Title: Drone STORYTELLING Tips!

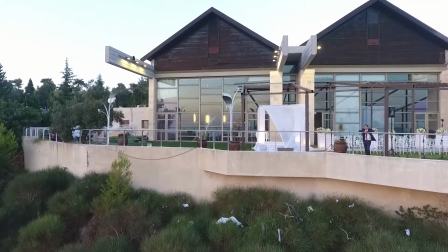[0:00]
Hello and welcome to the Eye Candy channel. When it comes to storytelling with cinematography, you can use your drone to really help tell your story.
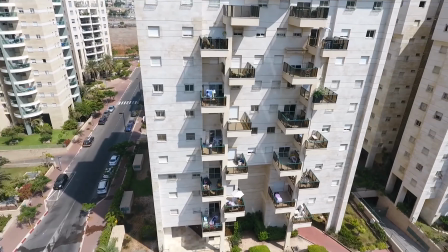[0:08]
The way to do this is by using your drone at two different times of the day.
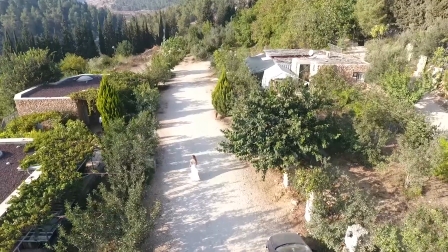[0:14]
For example, you could use one at the beginning of the story, and if it's, for example,
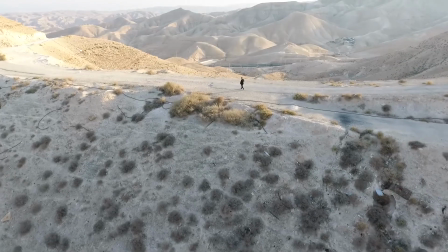[0:18]
event videography like a wedding, you can use your drone to show the bride or the groom walking alone, showing that they're not yet married. They haven't yet found their loved one. And then when the bride and groom see each other, you can then have a drone shot of them together walking.
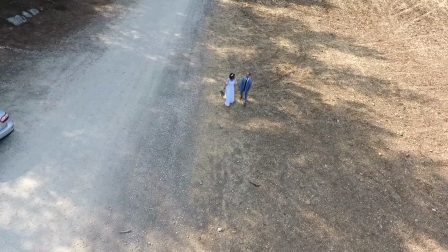[0:36]
And that way, what you're actually saying with your drone footage is, before this wedding, they weren't really together.
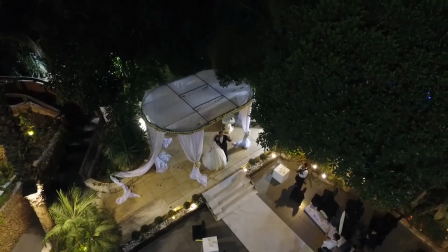[0:43]
They weren't really united. But then once they got married, now they're together.
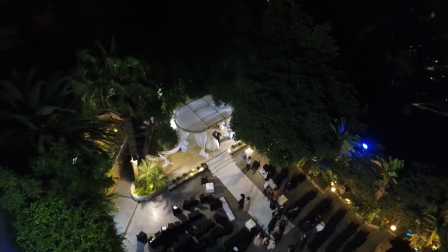[0:48]
Now you can actually use one of these shots at the beginning of your wedding highlights reel and one of them at the end.
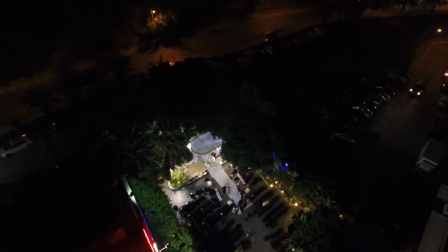[0:53]
And that way, what you're actually doing is maximizing the use of your drone to tell your story better. This can also be used in many different applications. Like, for example, let's say your movie was about somebody who didn't have many friends. So a drone footage of him walking alone could be, again, the same idea. And then later on, you can use a drone shot of him with like thousands of friends walking behind him, or 20 or 30 friends, whatever it is. And then you're actually telling the story better. Additionally, the time of day, drone footage can be used to establish the time of day as well.
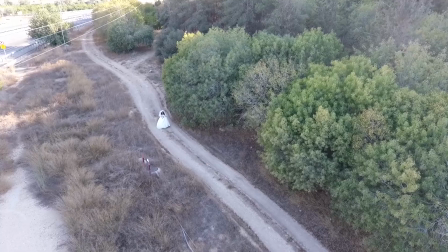[1:29]
So if you use it very early in the morning, you can kind of see the lighting is different from the evening,
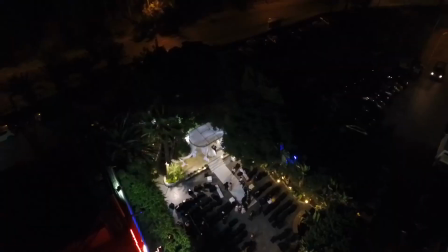[1:35]
at golden hour, about in the evening when the sun's setting. So you can use the drone as establishing the time of day, which is also part of storytelling. Another thing to keep in mind when taking drone footage is to try and get your subject at the perfect location to create the most dramatic effect possible.
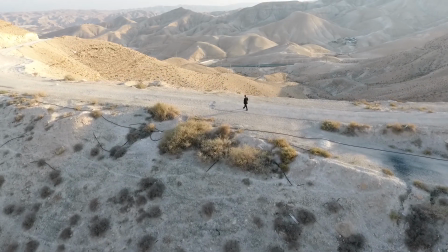[1:54]
This was actually possible in one of my shots that I did with a groom,
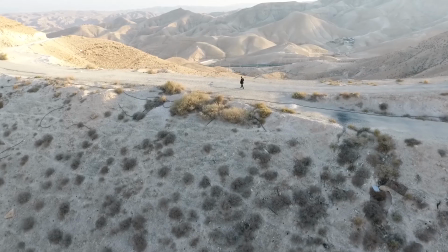[1:59]
where there was like a huge hill in an area called Mitzpe Yericho.
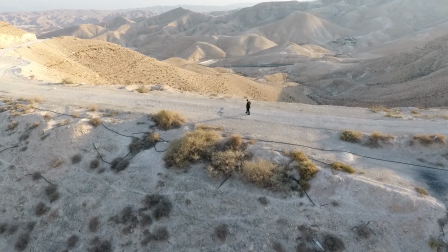[2:05]
And what I did, I got him to stand right at the point where you could see both hills at both sides.
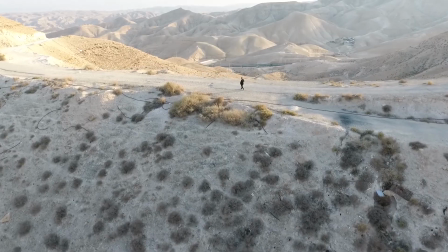[2:11]
So let's check it out. So as you can see, this gave me a very, very epic kind of look. Additionally, you don't want to forget about composition when using drones. For any filmmaker, composition is a must-know. Even though composition is usually only talked about in photography, really you can use composition within your drone footage,
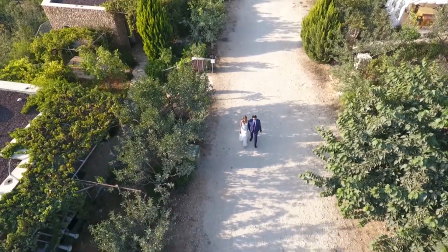[2:35]
which means trying to get your image in a balanced kind of way, whereas both sides of the image are balanced.
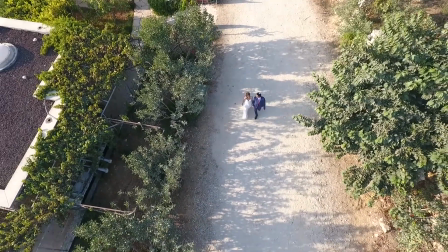[2:41]
This is definitely worth learning about if you haven't yet studied it.
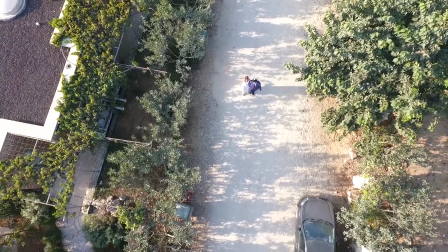[2:45]
This is going to help your footage look a lot more cinematic, whereas if you just fly your drone and just get some up in the air footage without composition, you might end up with a footage that's good, but it's not perfect. And what we're looking over here for is perfection. So if you enjoyed this video and it helped you in any way, give us a thumbs up and subscribe to never miss any of these filmmaking tips. Thanks for watching. Goodbye for now.